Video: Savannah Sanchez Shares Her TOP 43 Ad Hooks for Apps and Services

everybody, it's Savannah Sanchez here from The Social Savannah. Today I am so excited to be talking about the best ads with no physical product.
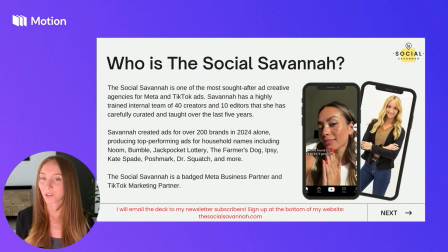12s
So let's get right into it. Great. So for some of you who may not know me, my name is Savannah. I work with a team of 40 creators and 10 editors that I've personally trained over the last 5 years to create top performing ad content for some of the top brands on Meta and TikTok.
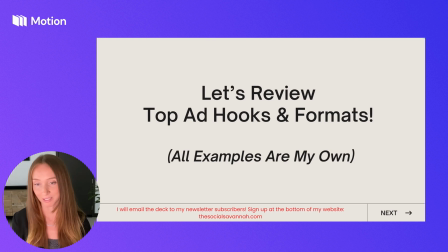31s
And today I'm very excited because I'm going to be going through the ad hooks and formats that have specifically worked well for apps and service-based businesses. Now, we all know filming engaging ads when you don't have a physical product can be difficult, but my goal is that you'll come away with some examples today that will enable you to
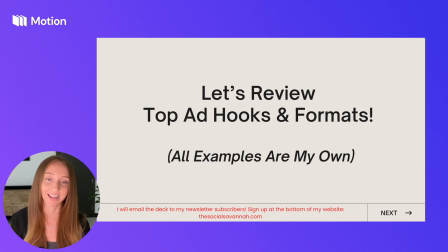50s
create some top performing engaging ads with no products needed. So all the examples I'm going to be showing today are all ones that I have developed on my team. Alrighty, let's get into it.
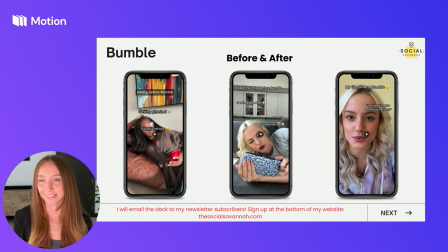65s
So the first example I want to show you is this before and after skit, where essentially we talk about how their lives were not as great before the service of Bumble for dating service. But one thing to pay specific attention to is the sound choice.
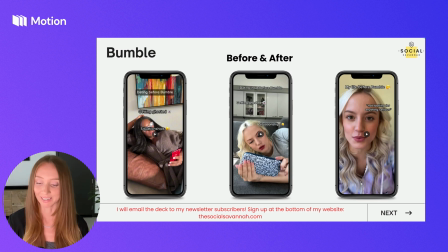84s
So we created a custom sound where at the beginning it's screaming, it's scary music, and at the end it resolves itself. So I'm going to play that so you can hear it.
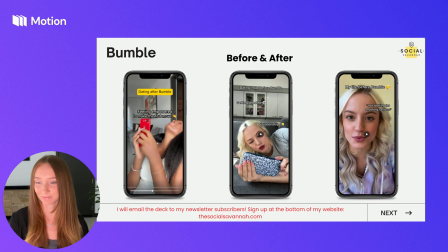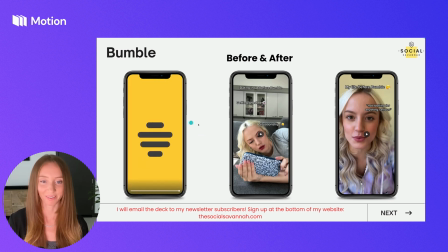110s
Here's another example with the same sound.
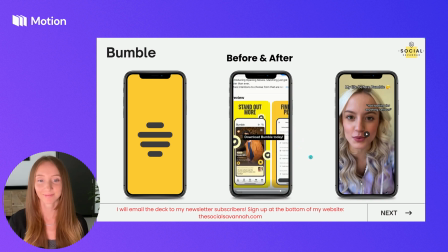Awesome. So the purpose of this is to show how your life was not as great before using your app or service,
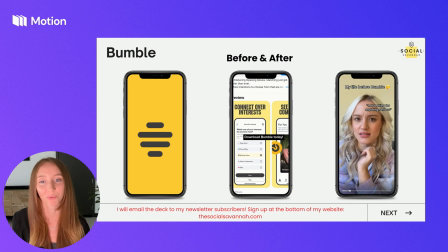140s
and then how it improved once you started using it. And so the last example on the screen right now, I'm just showing that you can also do this without stitching together music. You can also just show pointing at text on the screen about how your life improved once you started using the app,
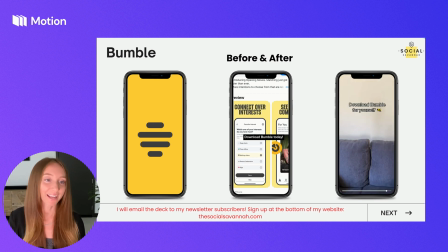157s
like we did here for Bumble. I've heard now she's found genuine connections, and then ending with the CTA of downloading the app.
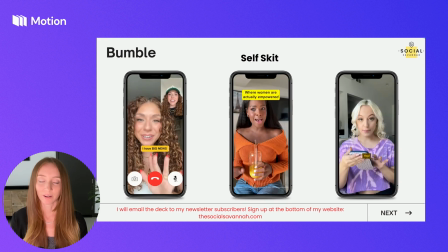167s
Now, this format is very top performing among a lot of my clients.
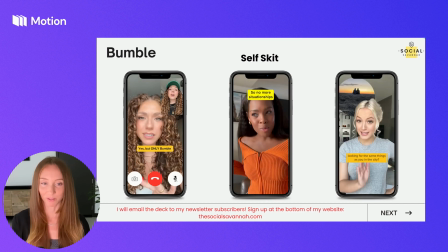173s
It's called the self skit. Whenever I'm starting with a new client, this is one of the formats that I like to do as one of the first things that we execute. So as you can see in the first example,
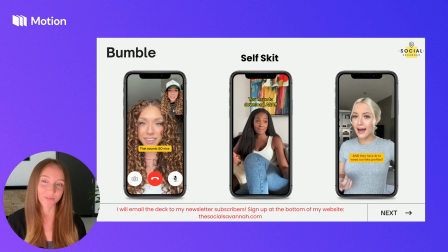183s
we did it as a FaceTime of her FaceTiming herself with a different outfit on and talking about how the app has improved her life.
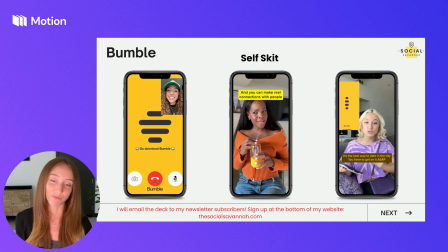191s
In the second one, we set it up to where we filmed the same creator but in a different outfit sitting across the room,
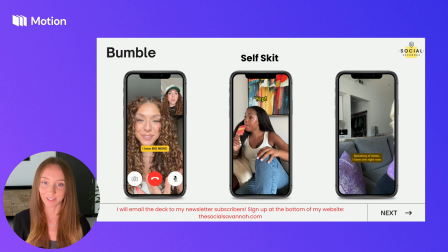197s
and then editing it together as if she's having a conversation with herself.
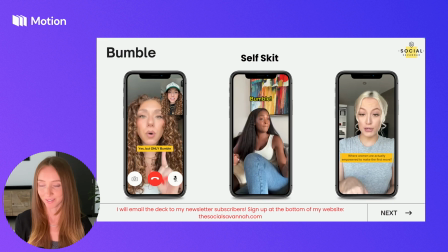201s
And she's asking herself about, oh, this app does this and this, it actually doesn't do this, and it improved your life.
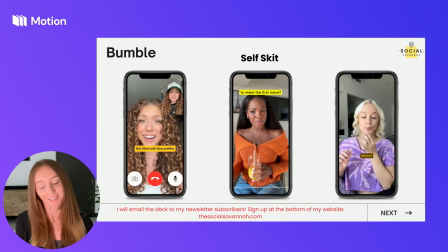208s How? A dating app that doesn't suck? Yep.
So this one is a very great format to test.
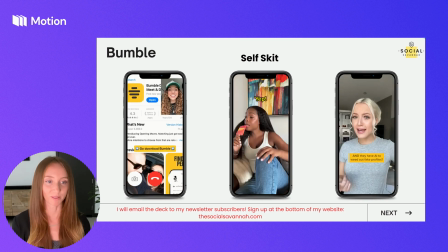214s
And then on the far right, we have another example of this, of showing the same creator, different outfits, but doing the self skit with yourself.
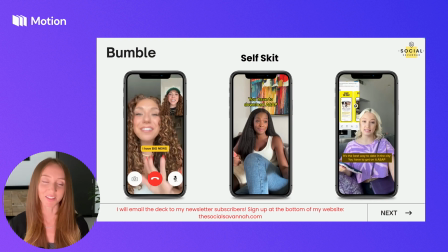223s And then, okay, I have to download this. What is it called? Bumble.
And then you can even do the overlay of the app on top to make it even more engaging.
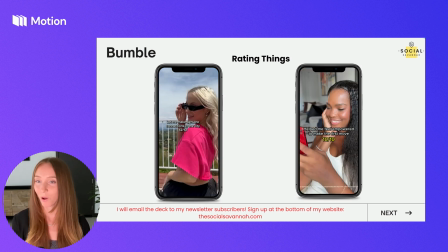234s
Now, this one is a slideshow format, so you don't always have to do videos when advertising apps and services.
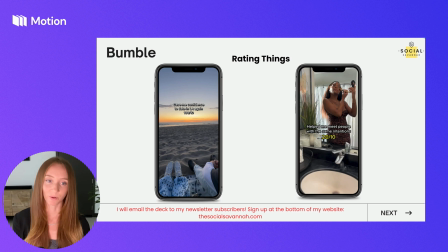239s
One thing that I've tested for clients is creating these slideshows.
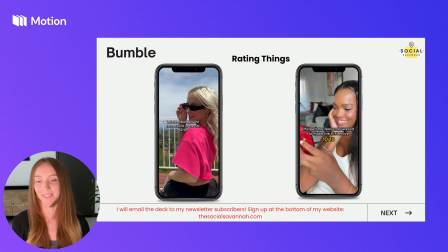244s
So rating things that Bumble has done for my dating life, and then going through, it helped me feel empowered,
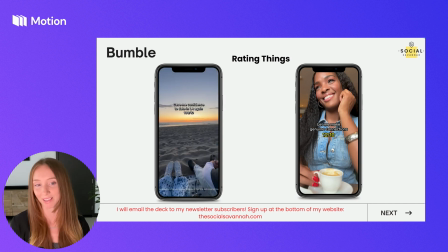249s
10 out of 10, helped me make genuine connections, 12 out of 10.
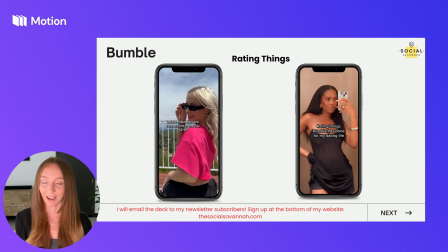253s
So this is a very easy format to do, but it's very eye-catching and works really well on Meta and TikTok.
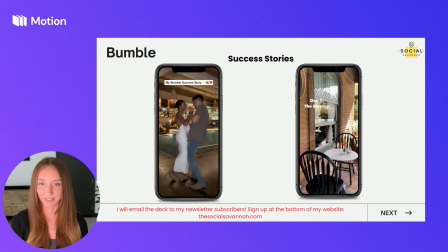262s
Next, we have success stories. So whenever you're advertising an app or service, you want to tell people what is the end result of using your app and service.
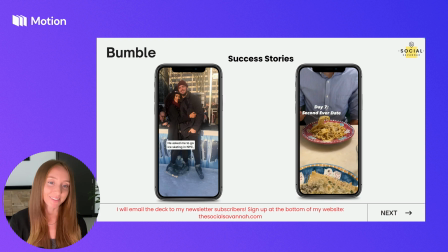271s
So if you can find B-roll of people looking happy in this instance, we're advertising a dating app, so showing them on dates,
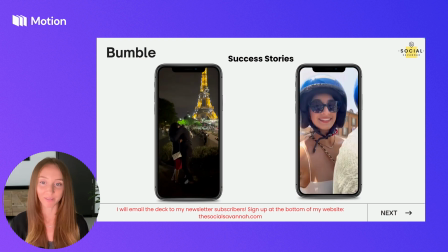278s
out on adventures, and telling people what their life can be like once they use your app or service.
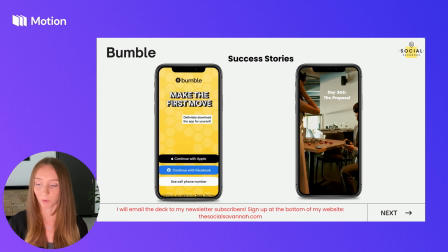285s
Success stories are always great, and people always want to see how other people have benefited from the app or service.
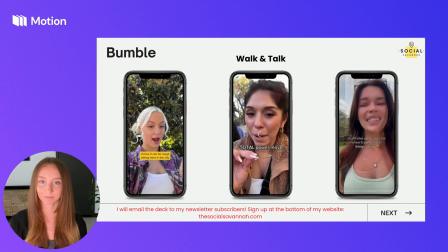293s
Next, we have the classic walk and talk.
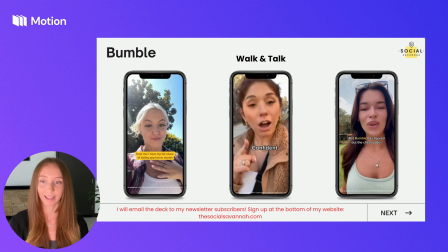297s
So essentially, the creator is walking and talking about why she likes the app or service,
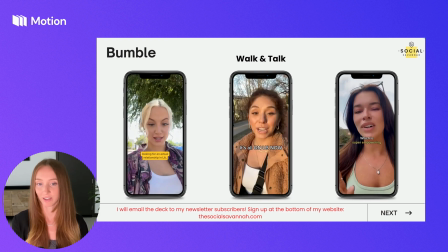304s
maybe talking about some common objections like, oh, I used to not like dating apps because this and this,
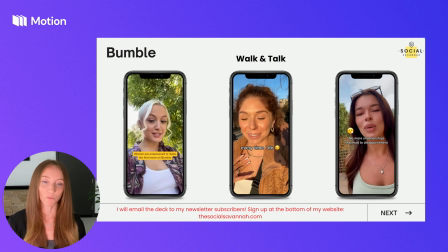309s
but it's actually not as scary as you might think. But now that I've tried it, it's great and you will like it too.
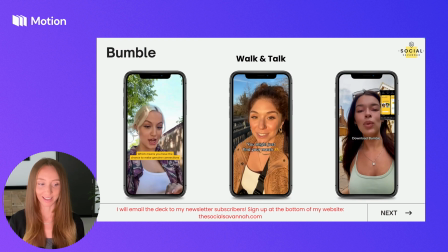315s
And this format works really well because it looks like an organic TikTok or Instagram story.
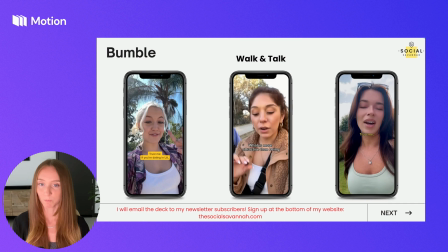321s
It doesn't look like an ad. It looks like an influencer just picked up her phone and started talking to her camera on her stories.
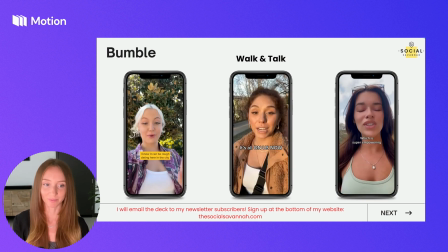328s
So it's a very engaging format and one that I would definitely recommend testing. Next, we have the man on the street interview.
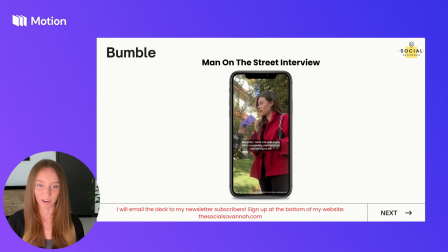337s
So we set it up with the creator interviewing her friend about a horror story of her going out with her guy, and then she introduces the app as a potential solution to her dating woes. So we love doing man on the street interviews. It's a very engaging format.
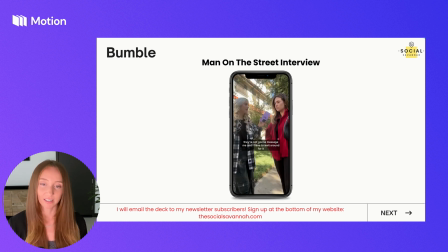353s
We coordinated it with 2 creators so that we could give them the talking points and scripts for it. So we're not just interviewing random people on the street. We're creating this prefabricated environment. As you can see from a lot of my ad examples, we use a lot of the same creators each week across a lot of my clients.
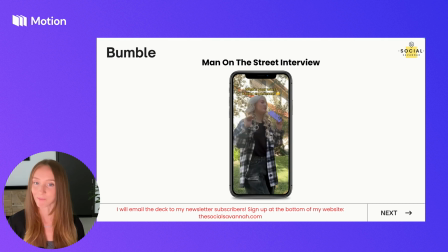372s
That way I can train my close-knit team of creators on how to make the best content, and we use them week over week.
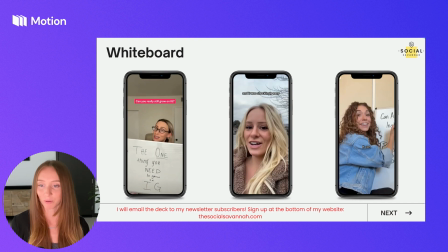381s
The next format to share with you all is the whiteboard format.
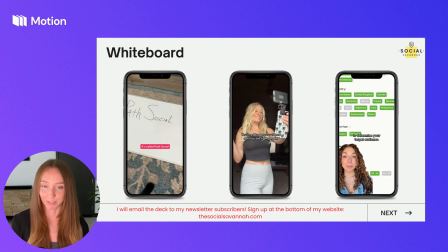386s
So buying a whiteboard is probably the best $10 investment I've ever made in terms of buying things on Amazon for my business.
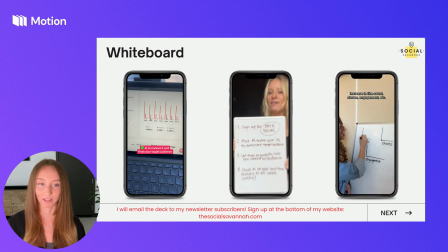394s
We use the whiteboard all the time for filming, especially when filming an app or service.
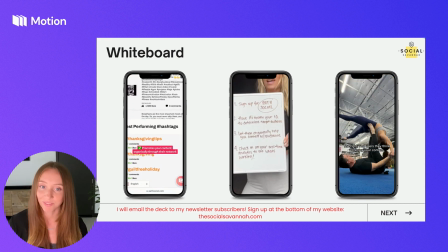398s
It's really engaging to show a graph or write down the main value propositions,
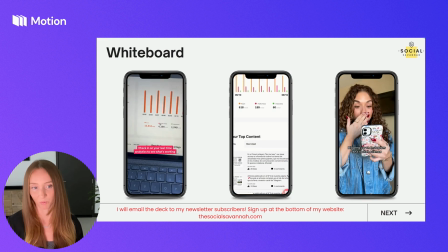404s
as well as emphasize specific words. You can cross out words like you can see in our example.
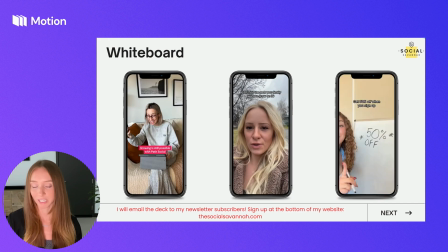410s
We have just found so many uses for the whiteboard, and it's a great way to keep people engaged, especially when you don't have a physical product.
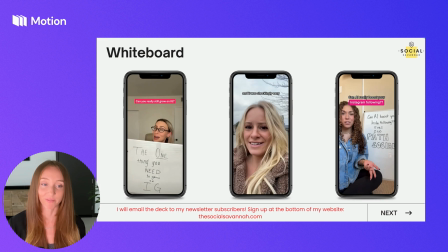418s
Just talking to the camera is great, but mixing it in with physically writing can help make your ad that much more thumb-stopping.
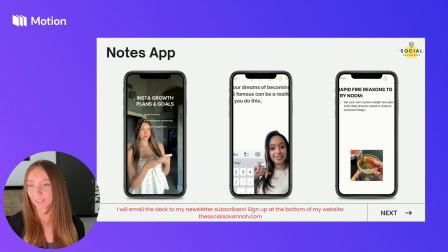428s
Next, we have the Notes app. So this is great because it looks very organic.
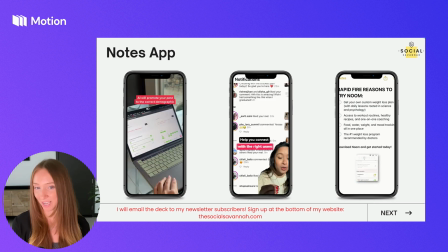433s
On the first one, we're actually showing her ticking off things from her Notes app and showing that she's reaching her goals using this service.
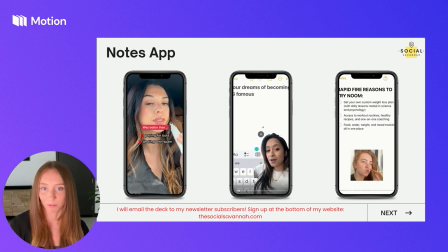442s
In the middle ad, you can see that we start the ad with writing down your dreams of becoming IG famous can be a reality,
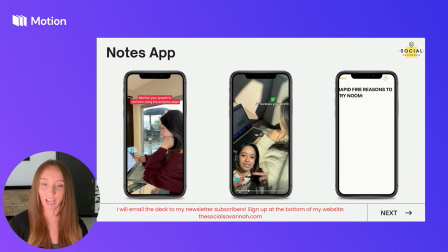449s
and writing it in her Notes app with the green screen format on top.
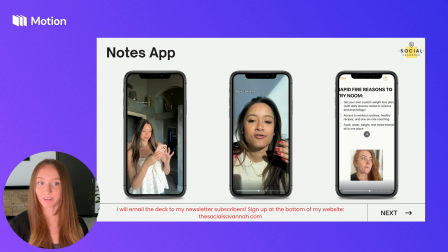454s
And then lastly, an ad we did for Noom, we're showing adding different things to a checklist in Noom for your weight loss goals.
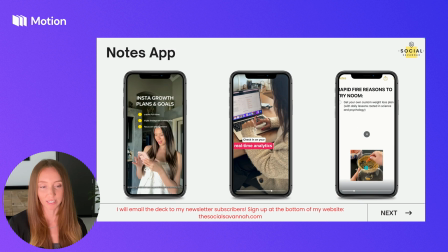462s
And then to make it that much more engaging, we added some UGC at the bottom just to make the ad a bit more interesting,
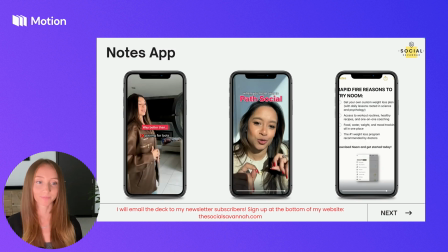470s
which is something you can test with this Notes app format. Next, we have the paper flip.
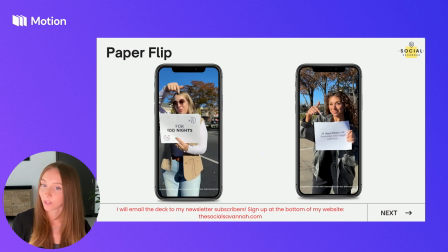479s
So this is great if you want to advertise an offer. Like for the first one, we're saying you're getting your 100 nights free, looking for struggling sleepers.
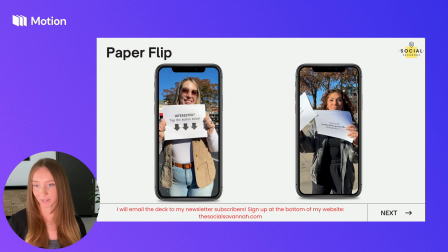487s
I think this format can apply for so many different services, and it's very thumb-stopping.